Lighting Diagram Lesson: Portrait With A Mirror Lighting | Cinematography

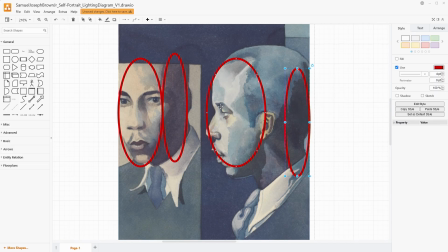(4:07)
His eyes are facing in towards the mirror, and this would be his right eye, the far eye. And on the right eye, on the left side of it, towards the nose, is the catch light.
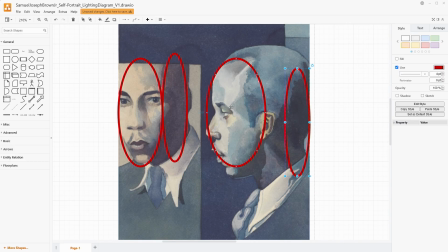(4:20)
So that does support the idea that the light is coming from the side of his face that is facing the camera. We have a really even exposure even on the top of his head. Basically, the only place that we're not getting it is the back of his head right here and then that far side. And if you look at the catch light once again,
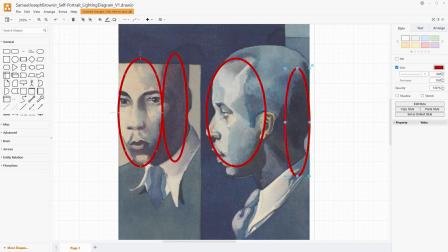(4:39)
it's a little bit above the horizon line. for where his eyes would be at if, he was looking straight out. So I think that we can have our light be slightly above him, casting slightly down, which is also how then you would get the shadow underneath his chin, right about here.
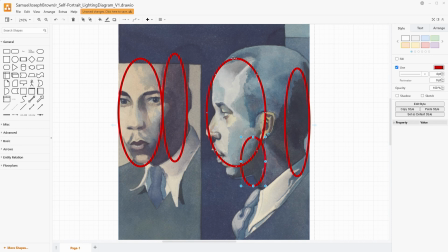(4:56)
So the light would be casting down, and also making sure that we don't have the top of his head be a different exposure than the rest of it. So basically we're kind of having a line like this being drawn through his head,
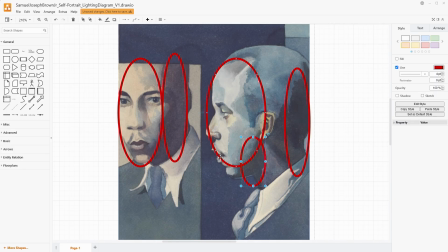(5:11)
making sure it hit the top of his head and his face are what's being illuminated. Let's recreate this.
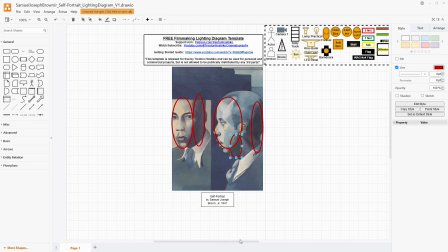(5:17)
This is a much tighter shot than what we usually are talking about with these paintings.
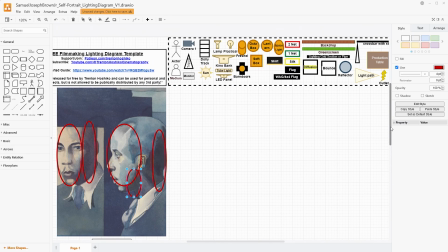(5:23)
So I'm gonna say that this is probably closer to like an 85 millimeter or so, which is kind of exciting for me.
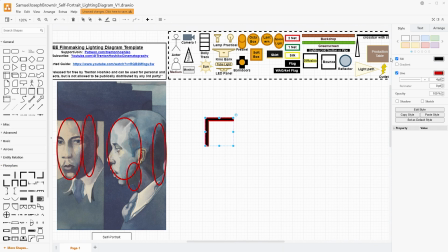(5:31)
And I'm gonna start by using the floor plan tools. We're just gonna create a little space here. It's nothing extra special really, because this could be done pretty much anywhere.
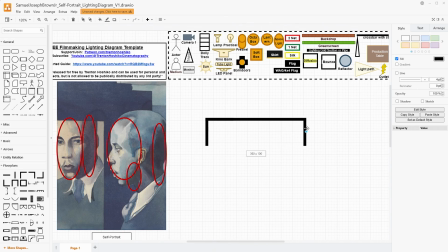(5:46)
If you're in your dorm room, if you're in your apartment, if you're on a studio, a shot like this is kind of abstracted from the rest of the space, and I think that's purposeful in terms of his artistic interpretation here.
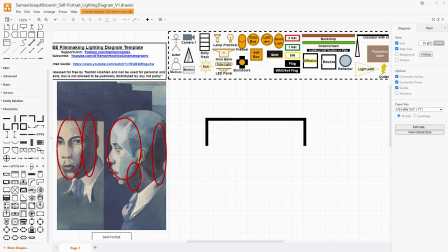(6:00)
So with this in place, I would say that we can just take something and say, hey, this is the mirror, and we'll say that this is our man. He's standing in front of the mirror, and this will probably be confusing, is our reflection.
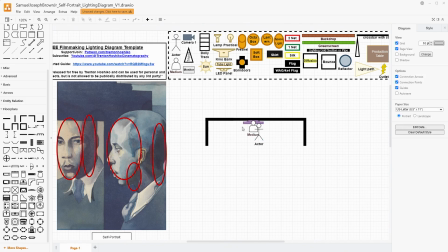(6:15)
Gonna bring him to the front, and I did choose just the medium here just to kind of differentiate between the two, but I just wanted the idea of that to be there. For our camera, we're going to be basically in line with our actor,
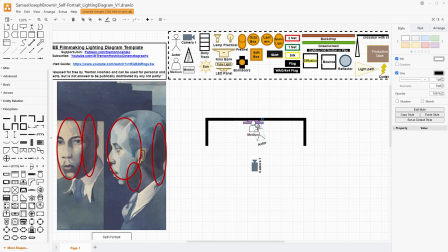(6:33)
and I probably should actually rotate him slightly here just to clue us in that he's sort of at an angle to this wall in the mirror, like he's turned his head slightly towards it. I don't believe in terms of how the frame works that this wall is flat to the camera,
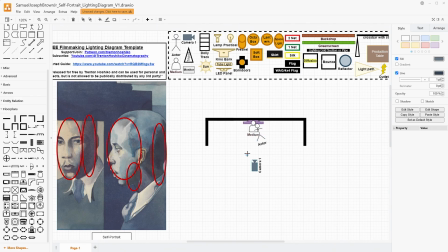(6:49)
but I do believe that our actor is flat to the camera. So it'd be something like this. And we'll be back a little bit further so that we can get some of that kind of compression where everything just feels on top of each other here. And now from here, you have a couple different options. You could do something like a Kino bank.
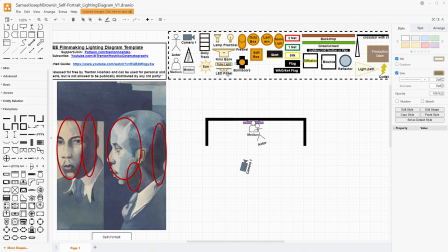(7:07)
You could do an LED panel, although that might be a little bit hard of light. I'm thinking that you need something that is light that is being softened slightly, but not too hard nor too soft, while at the same time being big enough to get a wrap around the face here.
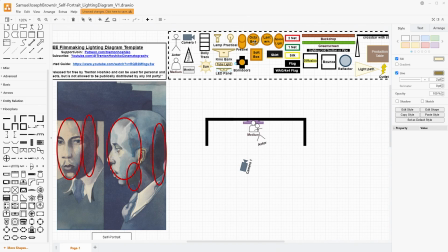(7:25)
So I do think that you could use an octabox or a softbox. I would say maybe a 2-foot or 3-foot softbox would work, and octabox would be similar in that regard. I do think that the catch light's a little bit more square in nature, so maybe that's being motivated by a window off to the left side here.
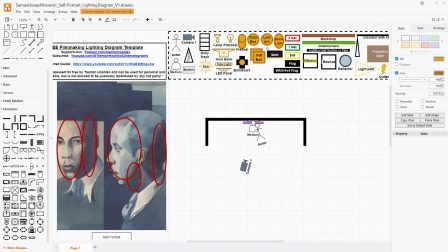(7:45)
But I'm going to just for fun today use the softbox. And we'll have a lamp. This could be any basically Bowens mount lamp that you have, or softbox compatible for whatever kind of softbox mounting system you use.
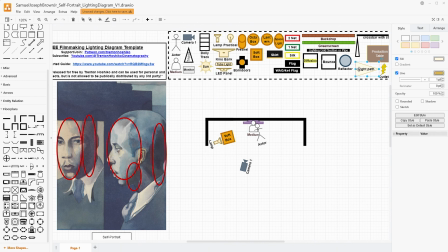(8:02)
But Bowens is so popular, I'm going to call it a Bowens. This could be the GVM P80S or the GVM SD80D, both lights that I like. It could be an aperture light. There's really, lots of options here.